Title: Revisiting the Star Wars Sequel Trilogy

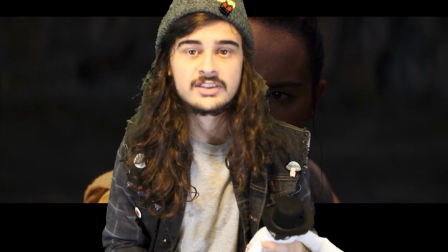Rey, of course, claims that the Jedi aren't evil, as it was a Jedi that saw the good in Darth Vader and brought him back over to the light.
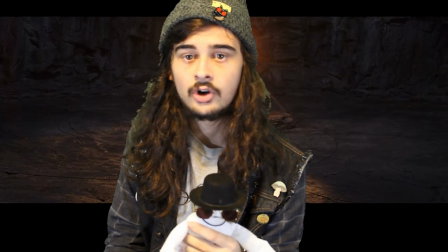And in response to this, Luke explains how he hasn't always managed to save those who've turned to the dark side.
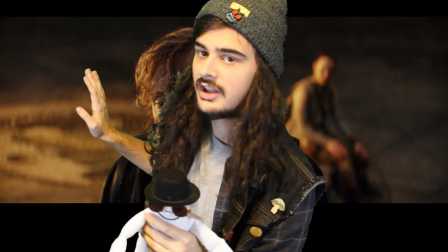And we get our first of three tellings of what happened on the night when Kylo Ren turned to the dark side and burned down the Jedi temple.
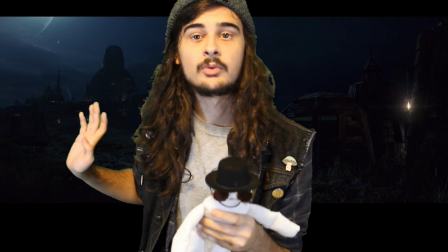In this telling Luke straight-up lies about what happens and Rey completely believes him.
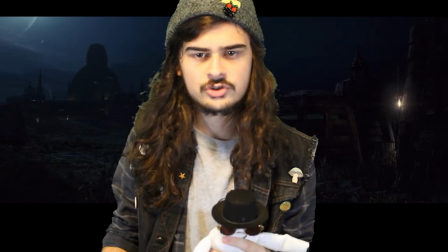I mean to be fair she has no reason not to and she assures Luke that he and the Jedi are both still good.
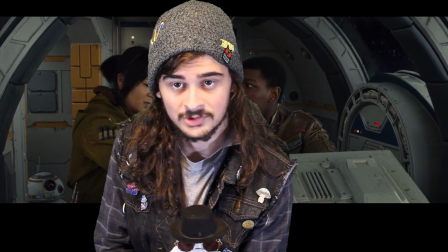Now the movie needs to remind you that it isn't perfect as we cut back to Finn and Rose's story.
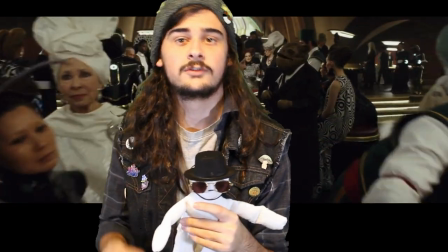They show up on the casino planet, park on a beach because they need to get arrested later, fart around in the casino for a bit before, you guessed it, they get arrested.
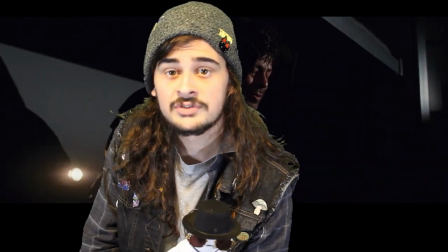Now, since they can't find the master codebreaker, they need to look for a new solution. And the new soulmate they were given in casino jail happens to be this guy.
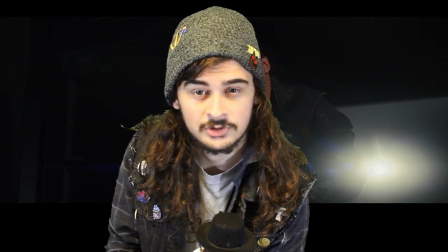He's, uh, he's evil. I'm not going to beat around the bush here. It's so easy to see that he's going to betray them.
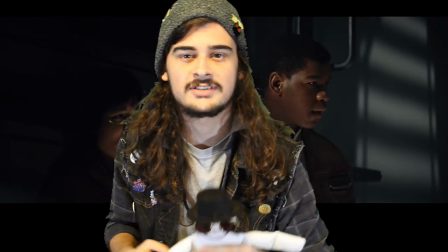The entire time, all he talks about is how he doesn't side with anyone,
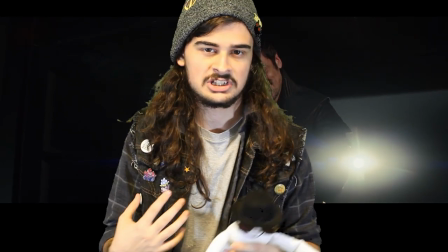how both sides are actually bad, and how he's just going to live his life no matter what, and if anyone ever talked to you like this, just recognize they suck, they're terrible, centrists go to hell.
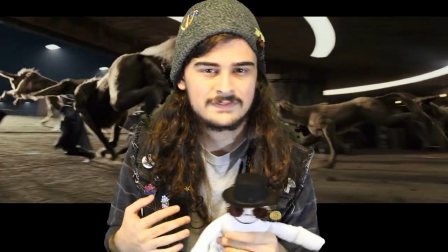Honestly my two biggest issues with Finn and Rose's subplot is that one, it feels like it's just here to pad the runtime and keep the audience's attention with action.
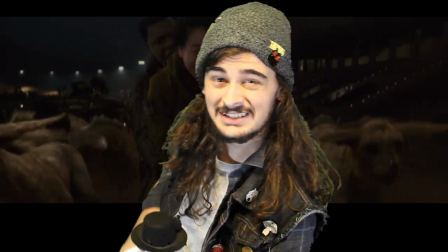Like do we really need this? We need this, really? And two, the whole theme here doesn't really fit with the movie.
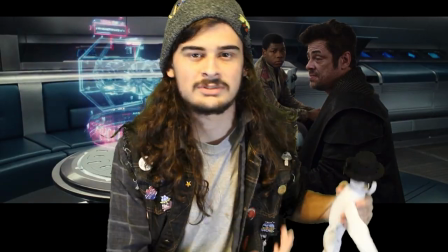DJ is talking about how both sides of the war aren't good and how weapon sellers will just sell to whoever and Rose is talking about how
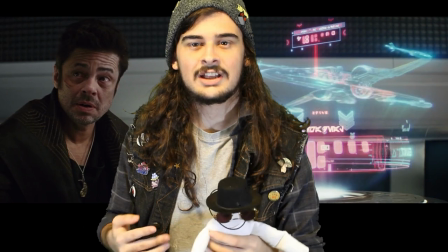the weapon sellers are unethical and treat people poorly and the whole concept is just really basic and uninteresting to me.
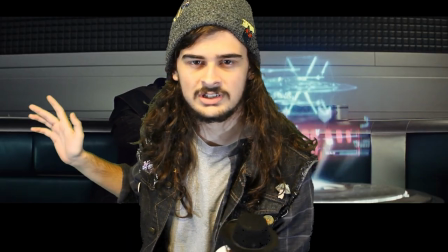Pile that on with the fact that we have no real relation to the rest of the movie other than they need to get onto the ship and that's why they're doing all of this.
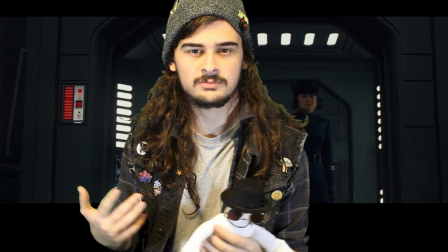It just doesn't really fit. If it were me I would just put Finn and Rose's subplot on the Dreadnought,
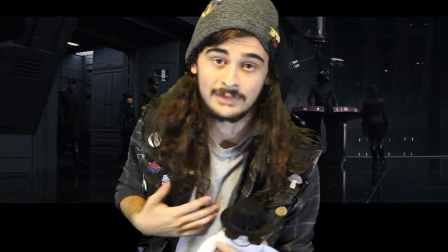skip them having to get there, and just have the plot be there. But I don't work at Disney, so I probably won't ever either.
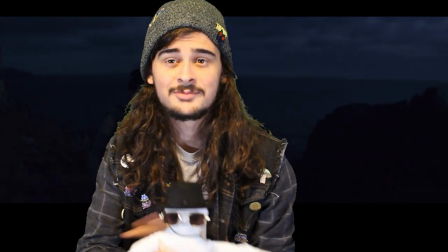I just want to say as well, I don't care what you guys think, I think this movie has tons of moments of being incredibly funny.
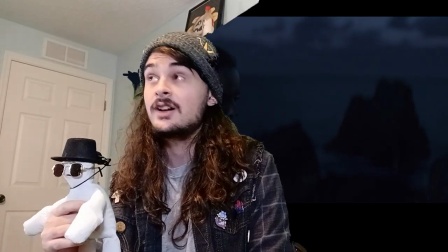Yeah, the purposeful jokes kind of suck, but look at this.
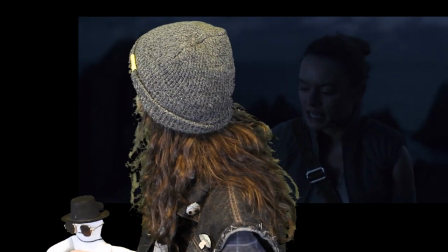do you have something a cowl or something you could put on
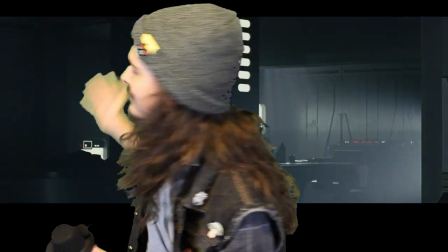like that's just that's just so funny to me he gets asked to put a shirt
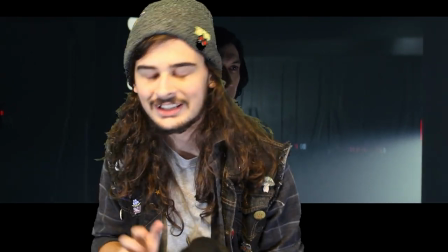on completely ignores request like he's just so base then solo
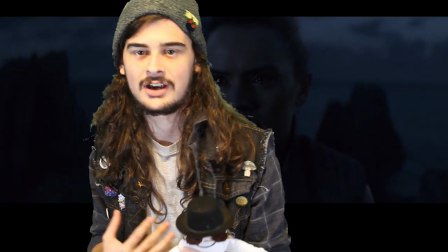forever kylo ren then proceeds to tell ray how she's weak because she has parental issues
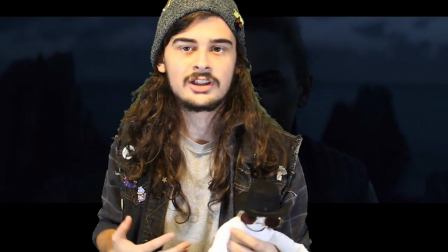true and we get our second telling of what happened on the
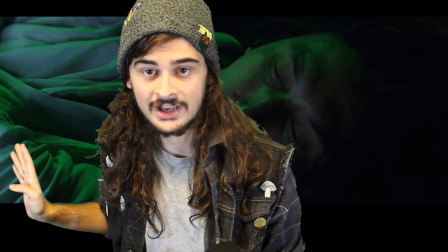night where Kylo Ren burned down the Jedi Temple. Now this story is just as inaccurate as the first time we heard it, but Kylo isn't knowingly lying this time.
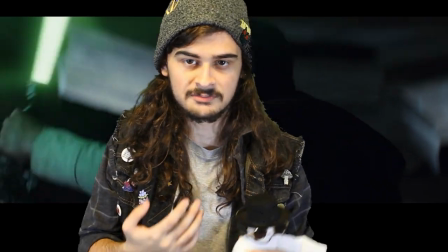This is what Kylo thought happened, but unfortunately it was a misunderstanding of the real situation which caused even more confusion.
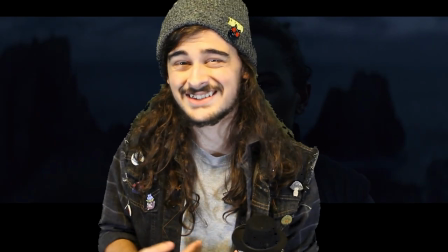But upon learning Kylo's side of the story, Rey realizes that Luke lied to her and she starts to wonder what else he lied about.
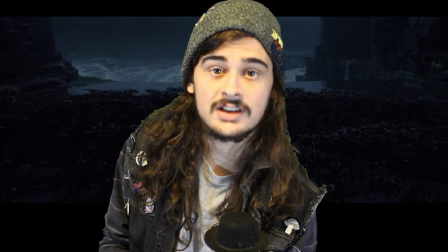So she seeks out the depths of the island.
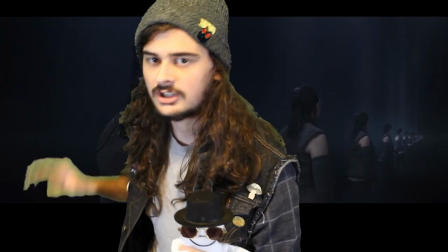Once Rey enters the depths, we get some very cool and trippy shots of like hundreds of mirrors of Rey doing the same thing she's doing,
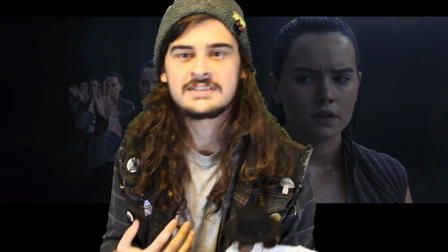looking at her hand and snapping her fingers and stuff like that. The audience is left in wonder as we get some amazing sound design.
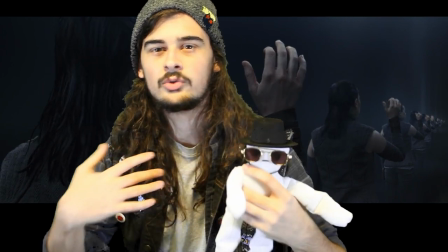Isolating the noises Rey makes, the music slowly creeps up on us as she explores the cave.
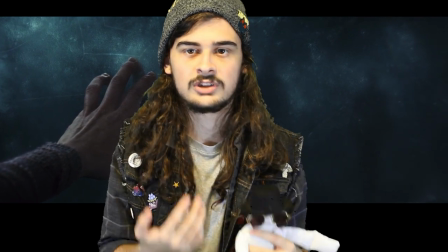And when Rey reaches the end, we can feel the dark side reaching out to her.
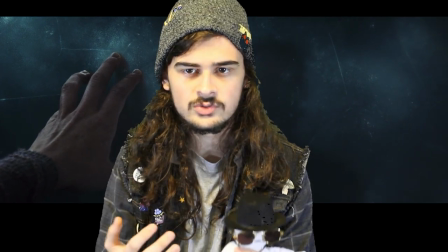She asks who her parents are, seeking to use the power of the dark side and it does indeed answer.
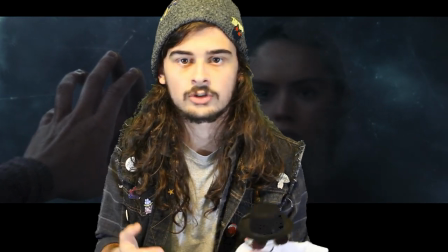It's no one. Her parents aren't important. They aren't a part of who she is. What matters is her.
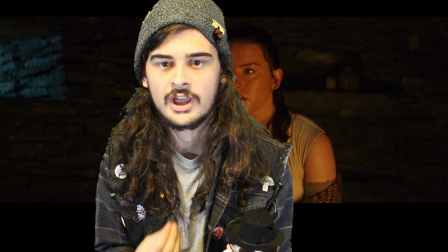This moment pulls Rey and Kylo closer together than ever before, causing them to confide in each other.